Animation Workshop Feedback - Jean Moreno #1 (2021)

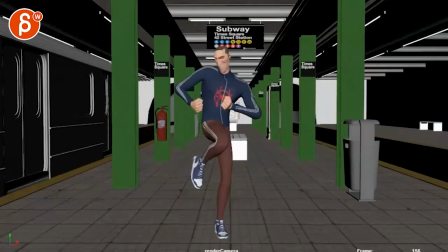then it feels like you're stopping a translate and the rotate at different
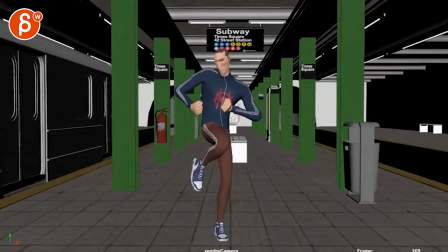times right we'll write a rotation at the very end it feels like your translate stops sooner
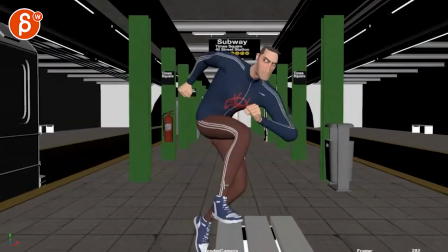could be wrong that's how it feels maybe and then we have this here
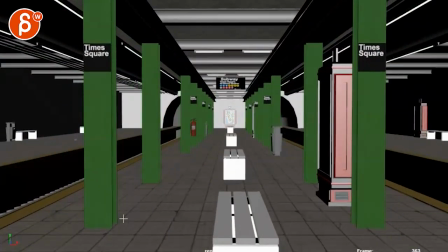moving out my biggest question that i had was what is
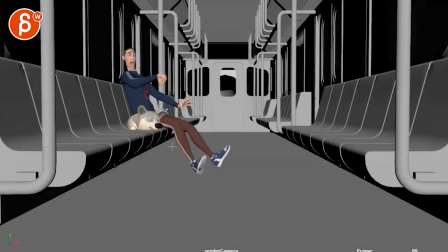going on i'm not sure what's going on so we have also why is he here like there's no payoff for the dog he's so cute there could be
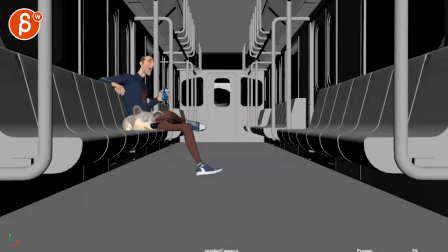something but right now he's there and then it seems like he's laughing at something but i don't know what it is then he freaks out
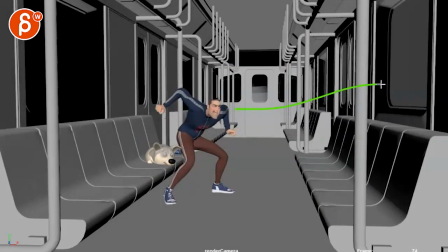and i don't know why and then he sees something angry he's going through a couple emotions here
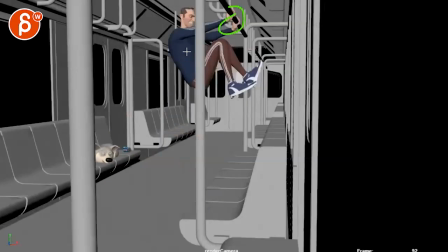shoots out here and it seems like he's going to use that's cool his hands to break through that that's cool
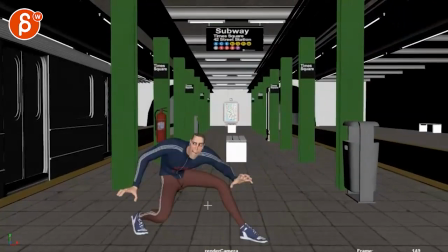gotta roll into this clean pose watch out little tangent there but then it seems like
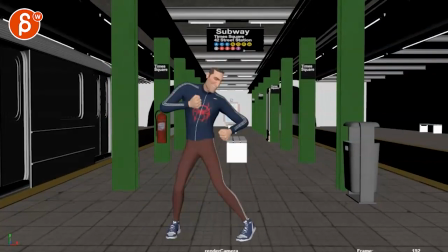okay now he's celebrating so what happened i don't understand what happened um when
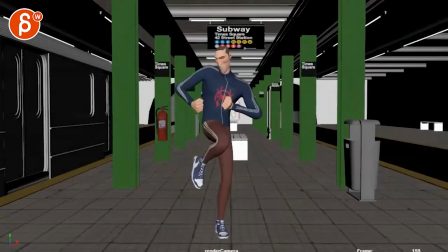he comes out here did he defeat someone did he scare someone away he could totally dance
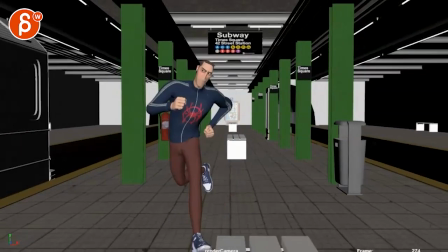but then he does that and then he realizes oh wait i'm missing my guy but he's looking down and not here so i'm
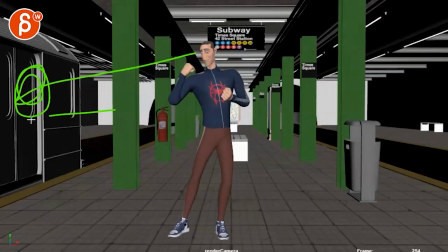not sure if he is actually thinking about this as it's leaving so watch out for eyeline
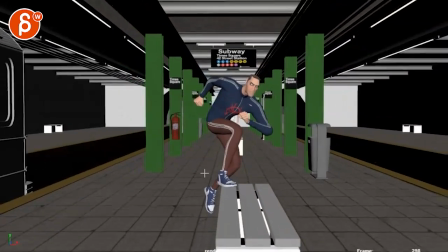and then he starts going but the thing is if his
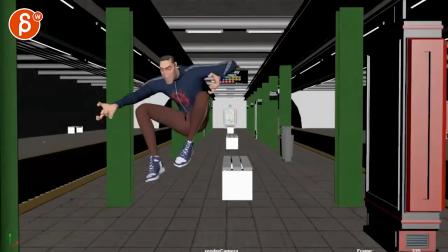comes check was he used he uses that to jump but the thing is
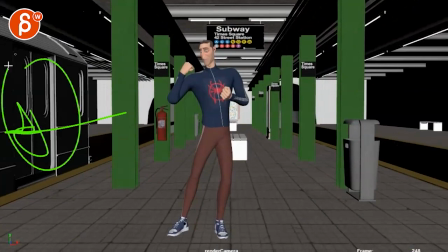this is where he wants to go this is what's important to him
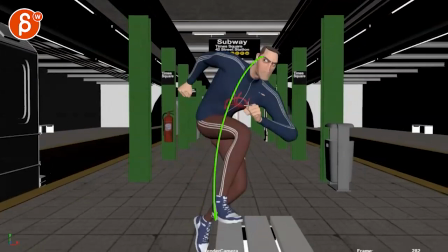but then visually he he is fully turned and up going this way even though he should be going this way and to me it feels like you could have
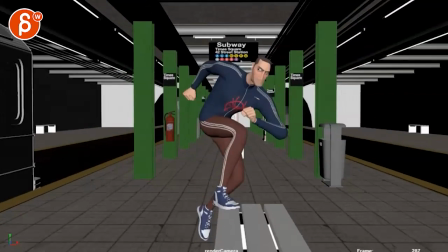him run this way within a sidestep here to
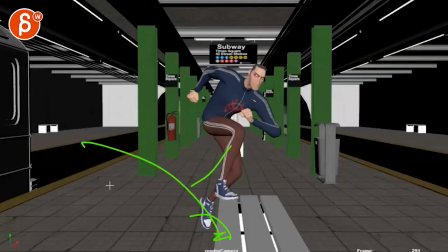jump off again it's just like a thing to help him get higher but still visually
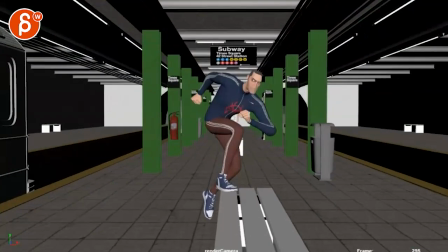he goes towards where he wants to go that's my only confusion because right now even here he shoots straight at
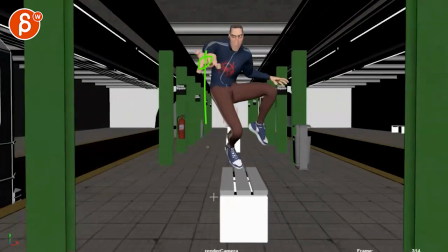us watch out for the silhouette it kind of works but it just this feels like it's going to shoot straight at me isn't doesn't he want to go this way so i'm confused
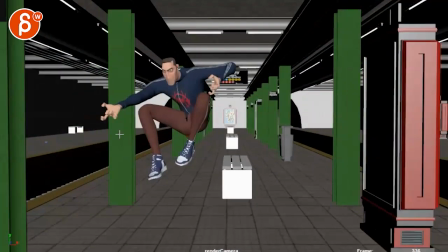again what he's doing and then he finally gets to this and
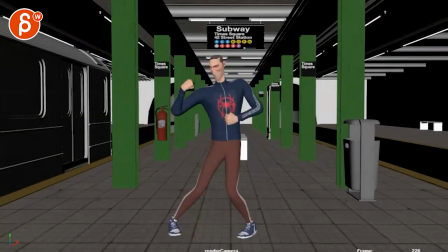is being pulled by the metro here i feel like that could be a bigger thing of
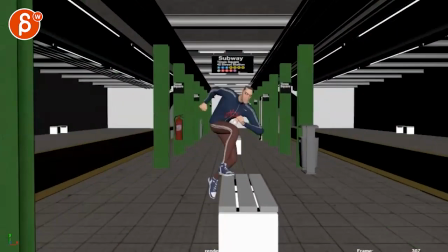wow see then my mind goes okay if he shoots this at what point does he hit the thing so that
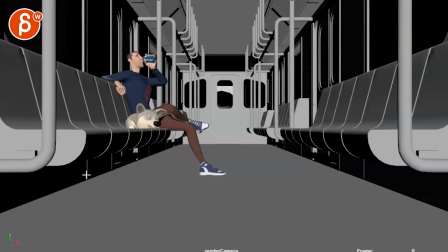has to go in front of this pole and it's being pulled but then it feels like the speed of this
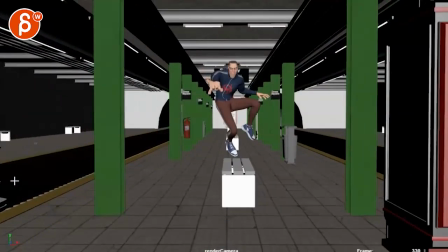see that we're catching up here we're not as fast as this so how is he being pulled so quickly
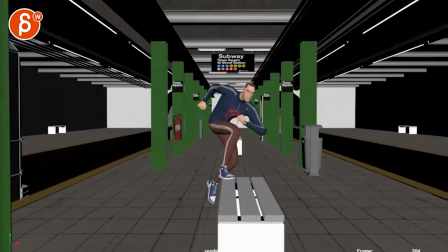so you're gonna have to speed this up a lot more you're gonna find the right timing so that the the spider web imagine it's it's behind
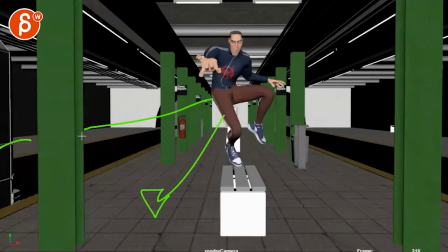this that when it comes forward that it we don't feel or think that well the web is gonna is right to hit this here and it's gonna
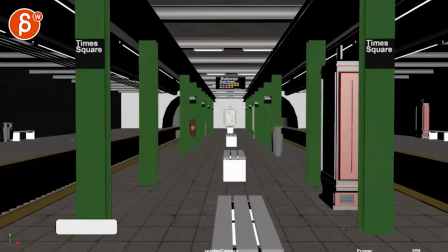have to go this way i don't there are lots of things that i'm slightly confused about you
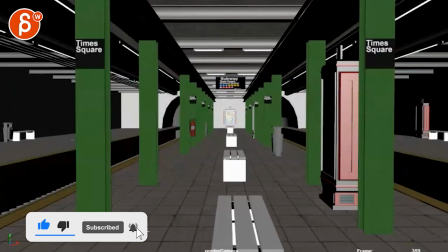might have told me but i was I'm taking the mails and I don't see anything explained there,
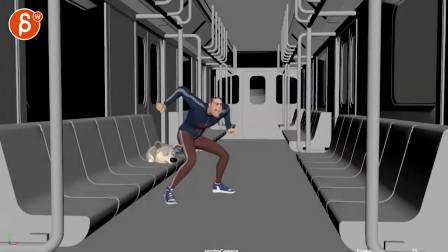but probably use the error on my end. So I apologize if I missed something. Right now I'm not seeing it, but if you could remind me,
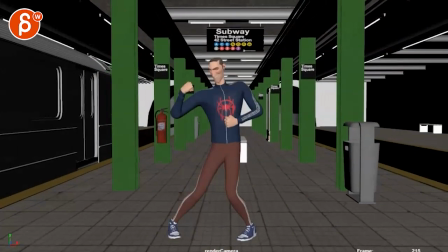and if not elaborate on what you're trying to do, like what are the story points, I can help you a bit more.
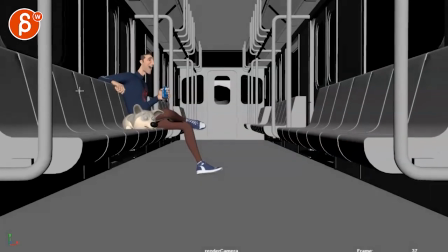And that is that, all right? Thanks. All right, there's an email, you can sign up, you can start whenever you want, you can submit whenever you want, you get 16 submissions. Either way, a like and subscribe would be awesome. Alright, thank you.